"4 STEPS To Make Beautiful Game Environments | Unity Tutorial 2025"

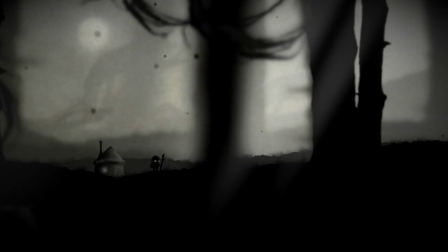In this tutorial, we will learn how to create beautiful game environments in a silhouette style, akin to games such as Limbo or Feist.
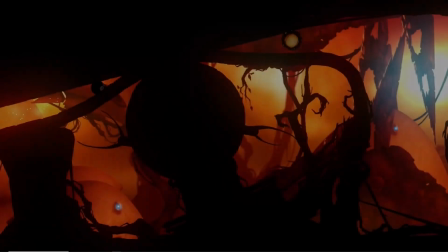What makes this style incredible is not only how atmospheric, haunting, and mysterious it looks, but also how quick and easy it can be to put together.
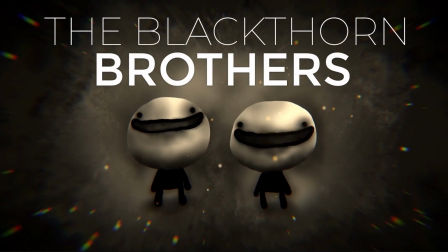You don't need to be an artist, you don't even need a drawing tablet. We're the Blackthorn Brothers, and this is 4 steps to make beautiful game environments.
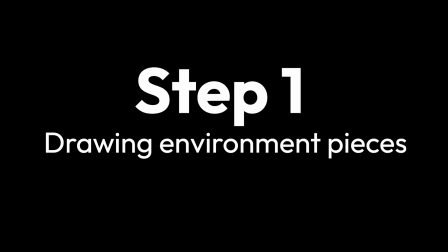Step 1, drawing environment pieces.
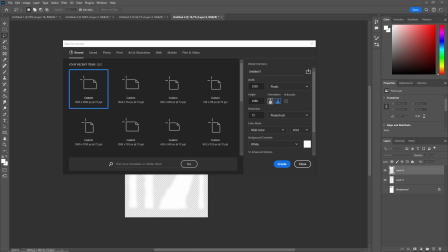I'm going to be using Photoshop, but everything shown here can be done using a free alternative, such as Krita or GIMP.
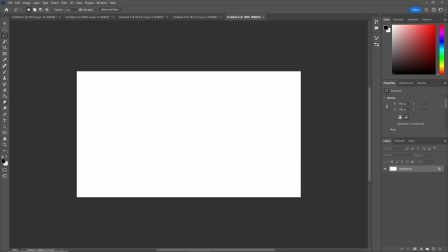So to begin, create a brand new empty canvas. What we need are simple environment pieces, such as hills and trees, which we will then assemble in Unity.
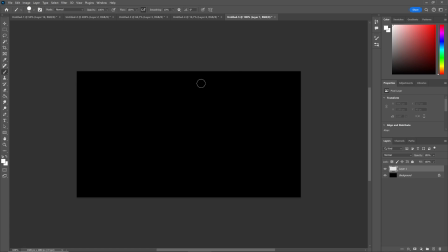I'll change my background to blank, and then paint in a large blob-like shape for my hill in white.
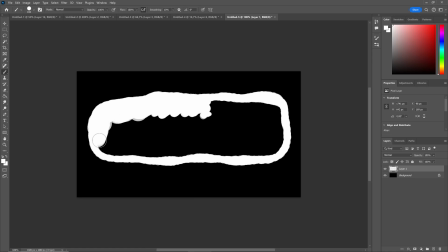The reason I'm painting this in white is so that I can then easily change the color inside of the sprite render component in Unity.
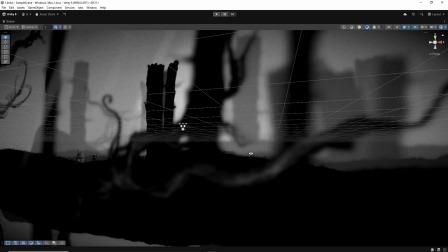Environment pieces close to the camera will be blank, and the further we recede into the background, the lighter the trees and hills will become.
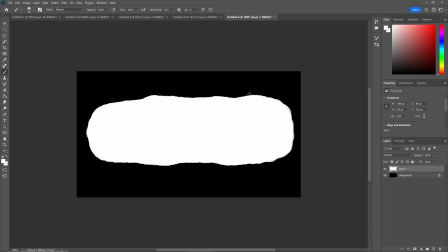You'll see that I'm also painting in some small tufts of grass using a basic soft round brush.
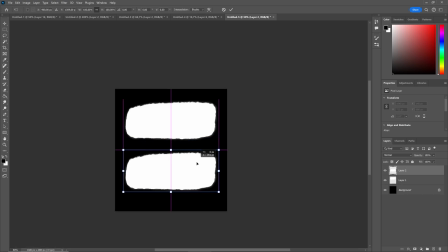Then I'll duplicate this hill, move it down a little, and apply a Gaussian blur filter to it.
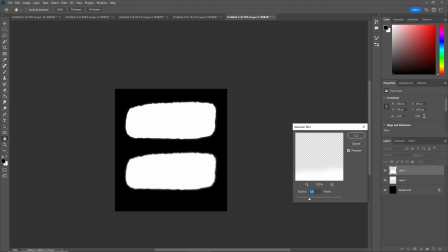Giving environment pieces that are in the background or foreground a slight blur really gives your world an extra layer of depth.
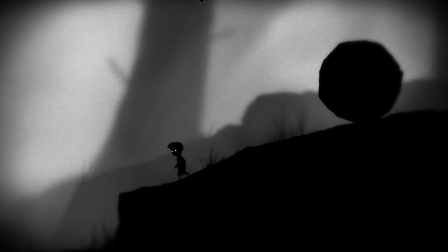It's a super easy trick, and as you can see in every scene in Limbo, they use this technique a lot.
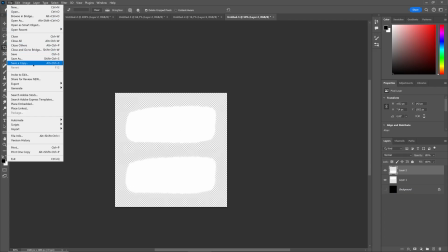I'll hide the background layer, then export this file as a PNG inside of my Unity project.
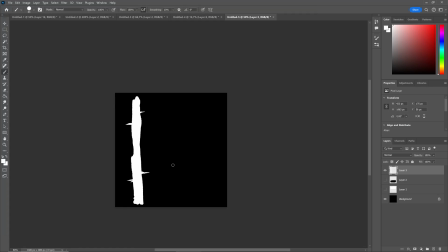For the trees, I'm simply making rectangles with perhaps a little bump or branch sticking out.
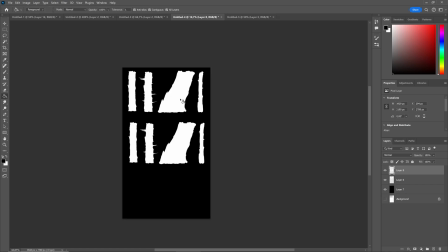Then I'll duplicate my trees and blur them, and maybe do that one last time,
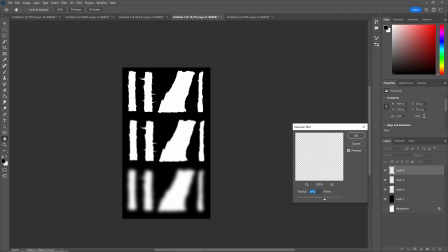and blur those even more, so we can use these for trees that are even further in the background.
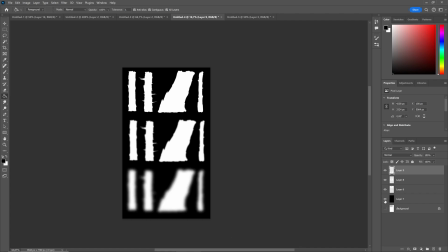I'd even blur a tiny bit the first trees, because a very crisp outline can make the silhouette sprites look a little flat, whereas a tiny bit of blur gives it some volume.
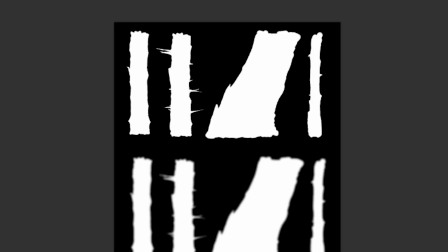Again, no need to make ultra-complex tree shapes, stay simple, you just need to make a rectangle with some bumps.
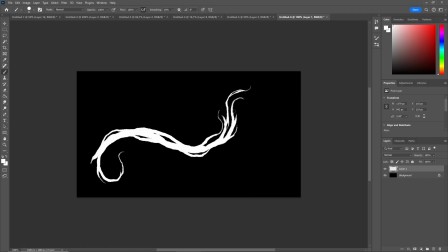Finally, if you're feeling extra spicy, you can create gnarly branches like this, and you can use reference images for inspiration and apply a blur filter.
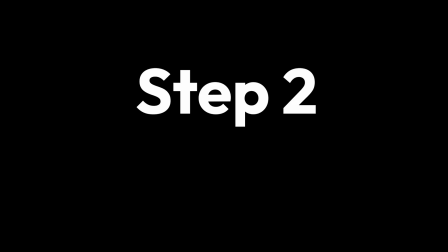Step 2, assembling our scene in Unity.
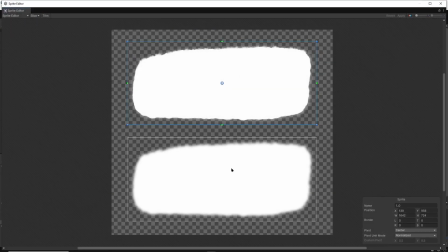Now that we have our environment pieces, we can make sure they're nicely split up inside the sprite editor, which is found in the import settings.
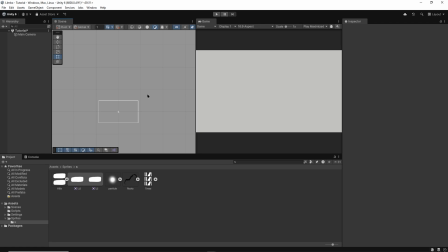Now let's make our main layer. This is basically where the action will take place.
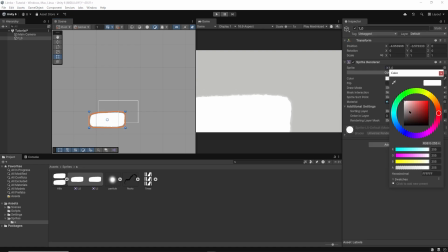I'll drag and drop a few hills, change the color to blank inside of the sprite render component.
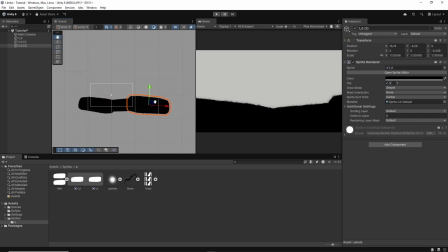As you can see, I'm flipping the direction, changing the scale and rotation to reuse this one sprite without it seeming too repetitive.
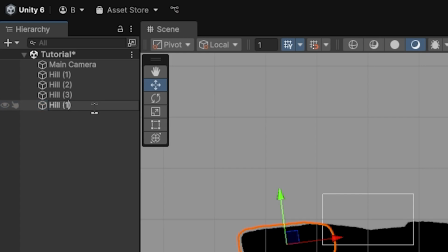Before continuing, I recommend you keep your hierarchy nice and organized, renaming objects, and perhaps even grouping them under an empty game object called main layer.
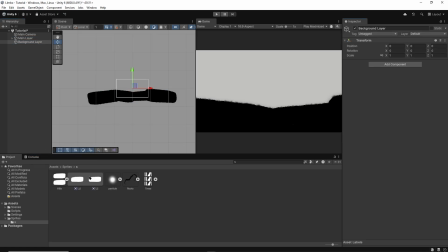Now I'll create a new empty game object called background layer, and I'll drag and drop my blurred hill under that.
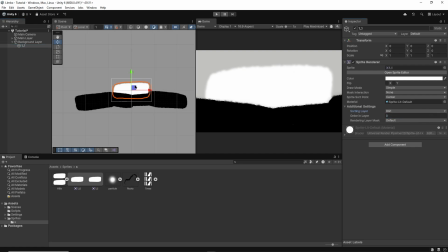I'll start by changing the order in layer, setting it to a background layer, which should render behind the default layer.
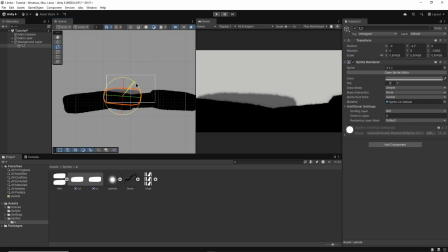Then I'll change the color, making it a darkish gray. Lastly, I'll switch my scene mode from 2D to 3D.
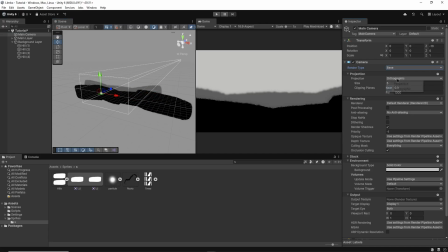I'll also make sure my camera is set to perspective mode, if not the parallax effect will not work.
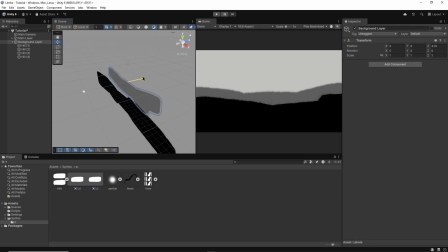Now I can move my background hill along the Z-axis so it's further away from the camera. The further it is, the less it will appear to move when the camera moves, giving the world that feeling of depth.
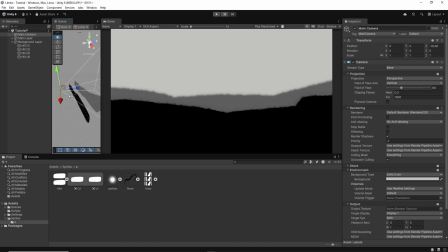This is parallax. And I'll even make another layer of hills that are even further back.
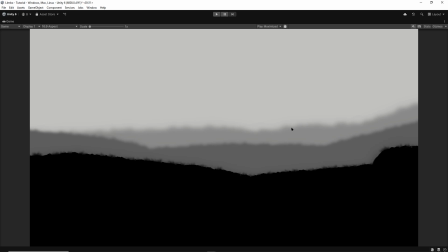Of course, remember to lower their order and layer so they render behind everything else.
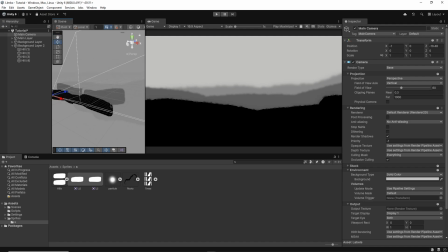The more layers you create, each with varying Z-axis values, the more depth your 2D world will have. As you can see, we can test how the parallax effect will look simply by moving the camera left and right and noticing how the hills move in response.
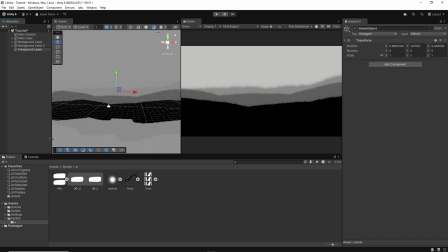Now I can add trees. I'll start with some foreground trees, making a new empty game object in the hierarchy called foreground layer and adding a blurry tree to it.
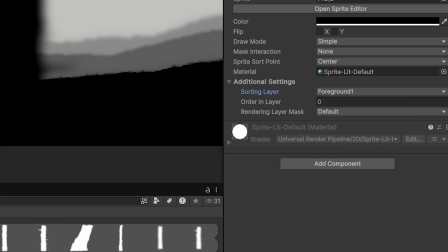I'll also make a new foreground sorting layer and apply that to my foreground environment pieces so they render in front of everything.